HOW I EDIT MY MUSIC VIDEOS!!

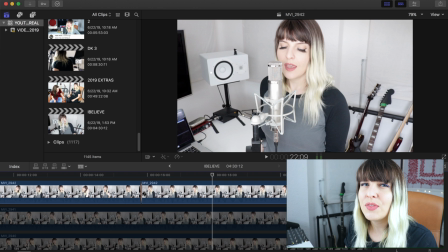[4:04]
So the way I edit my videos, I always do lots of cuts because I think it's more interesting than just like long, drawn out shots of the same thing. So I'm like cutting between shots like every couple words. Just whenever I see an opportunity to switch between that's gonna be like a smooth, sick, like music video like transition, I'm gonna do it.
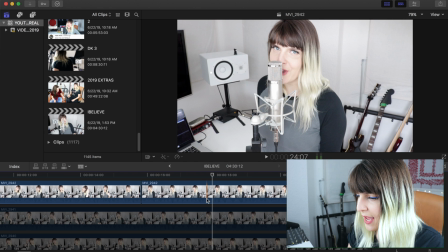[4:22]
So let's see if we can't make one happen between this and a close-up shot. Mute that.
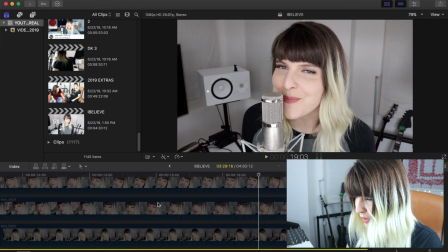[4:31]
Actually kind of want to cut it on feelings, I think.
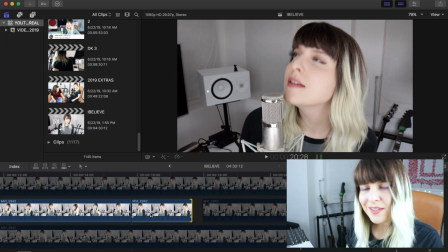[4:39]
Yeah, that's alright, I like that.
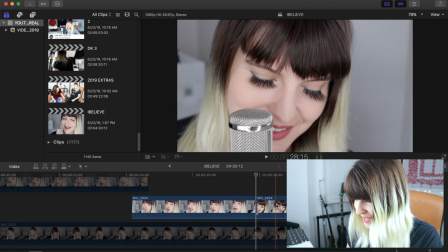[4:45]
Sick.
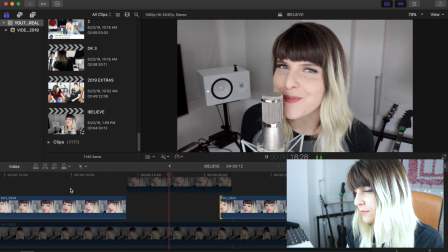we're getting there.
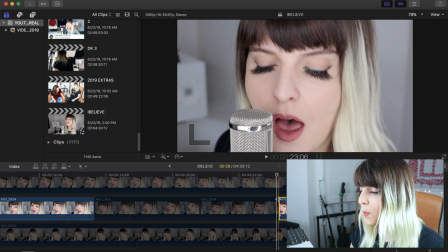[4:54]
So if you look between these two shots, my eyes are starting to open at the end of this one, and in the next one, they're still closed,
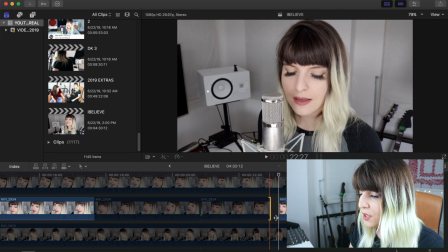[5:02]
which is actually an easy fix because all I have to do is drag back this clip a little bit more to where my eyes were still
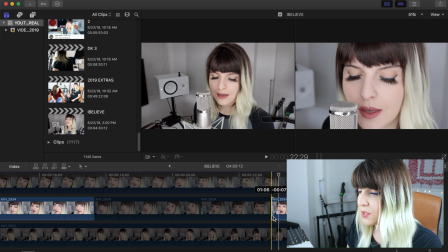[5:09]
closed. So now at the end of this first one and the beginning of the next one, my eyes will be closed in both, so it'll be a nice smooth transition between the shots. So it kind of looks like more than one camera filmed the same performance, if that makes sense. So let's take a look at what we've pieced together so far.
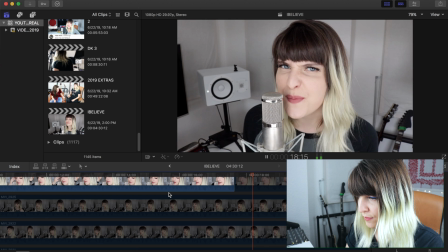[5:25] Can't explain all the feelings that you're making me feel.
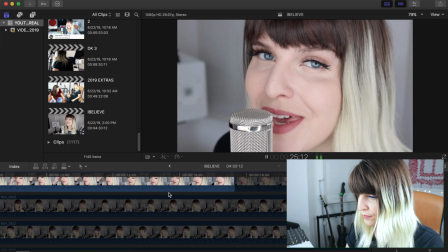[5:32] My heart's in overdrive and you're behind the steering wheel.
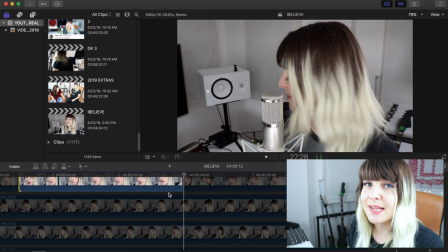[5:37]
So I've just cut between these two shots because I don't want it to be too dramatic in the verse because then I won't have anything to build up to in the chorus. So I kind of like how it's just between these two close-up shots, very simple, but in the chorus I'm going to rock it out a little bit more. So let's skip ahead to that part.
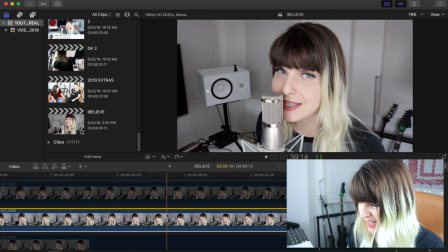[5:58]
I like that one, kind of. Ooh, I like this one.
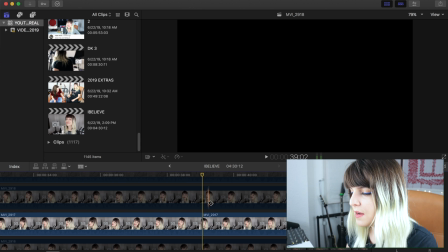[6:06]
That's a good starting off point. Cut right there. Yeah.
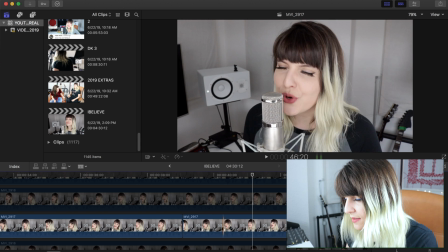[6:12]
Touching you, gotcha, cut. Touching me, yeah.
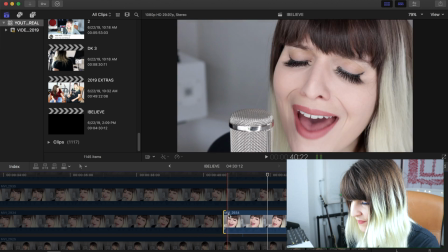[6:21]
Nah.
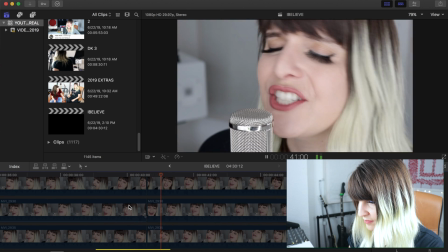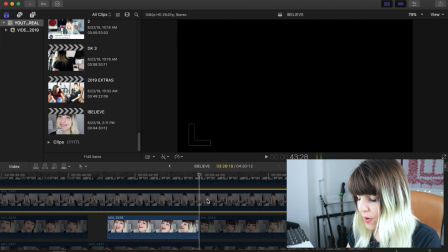[6:28]
Good place to cut. Let's try to use a bit from one of the long shots in the chorus.
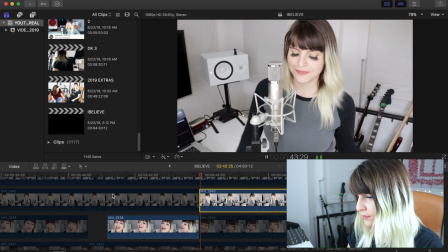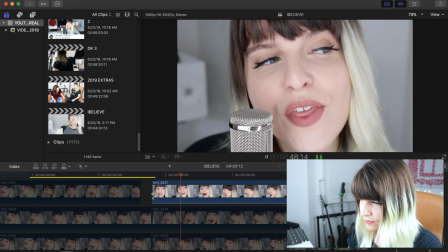[6:39]
Not bad, not good. Cut there. I think right there is a good place to cut it.
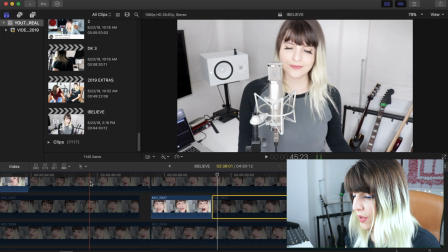[6:46]
So now I'm gonna try to fit in a shot with the third angle to kind of make it a bit more interesting and exciting.
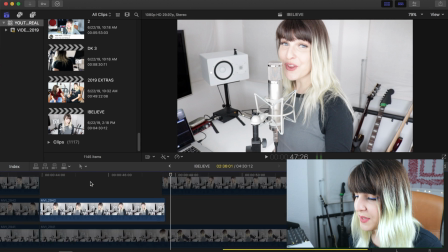[6:52]
I always do just like a lot of comps in the chorus because I just think it makes it more exciting to watch.
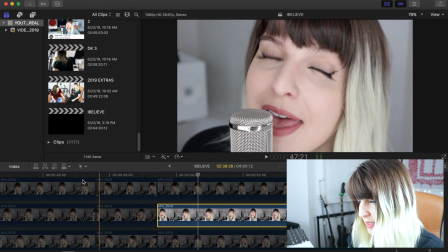[6:57]
I think this is okay.
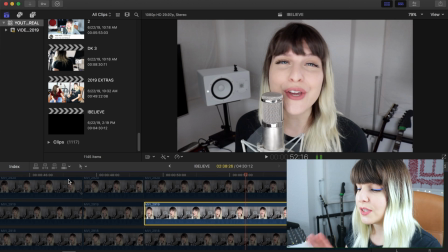[7:03]
So right now I'm doing a cut in between each line because I think that's what looks the best so far.
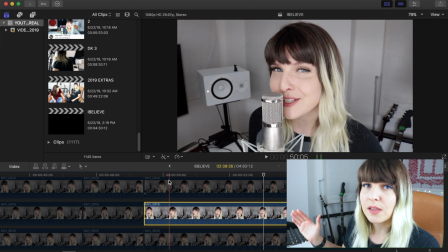[7:09]
But sometimes I cut in between words as well, or if it's like a really long drawn out note, sometimes I'll do a cut in the middle of it for like dramatic effect.
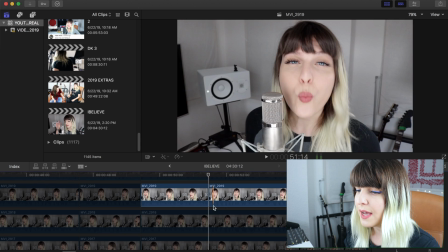[7:17]
It kind of just depends on the footage that I got and how it looks with each other, if that makes sense.
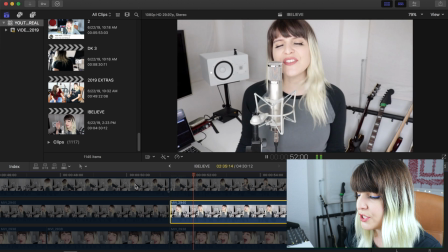[7:22]
I always do cuts that I think are the most dramatic and the most eye-catching, so it really does depend on how good of a job I did filming.
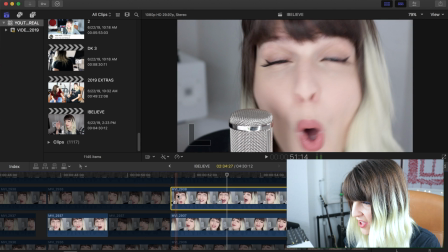[7:31]
Ugh, my hair looks like trash in that shot. Ew! Look at my bangs, they're like sweaty.
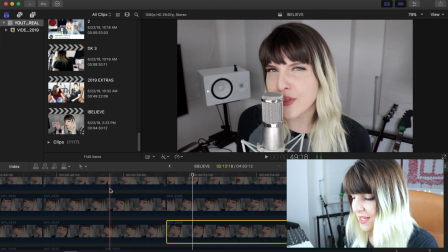[7:38]
No, I think this looks good.
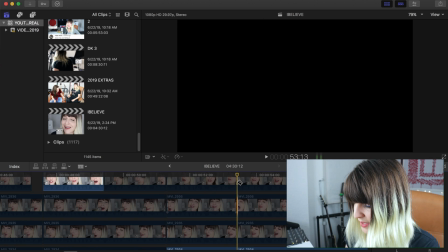[7:45]
Good point to cut right there.
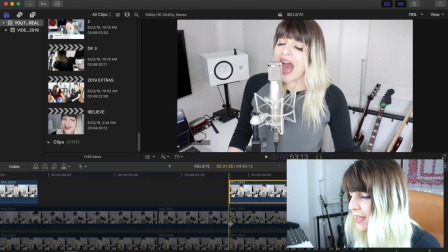[7:51]
That's a good take. I'm gonna try to get a cut between the note on love.
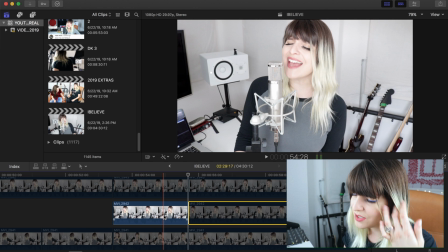[7:56] Love!
Yeah, somewhere in there because I think it's boring just to watch one take of me singing that long note, so we'll chop it up a bit.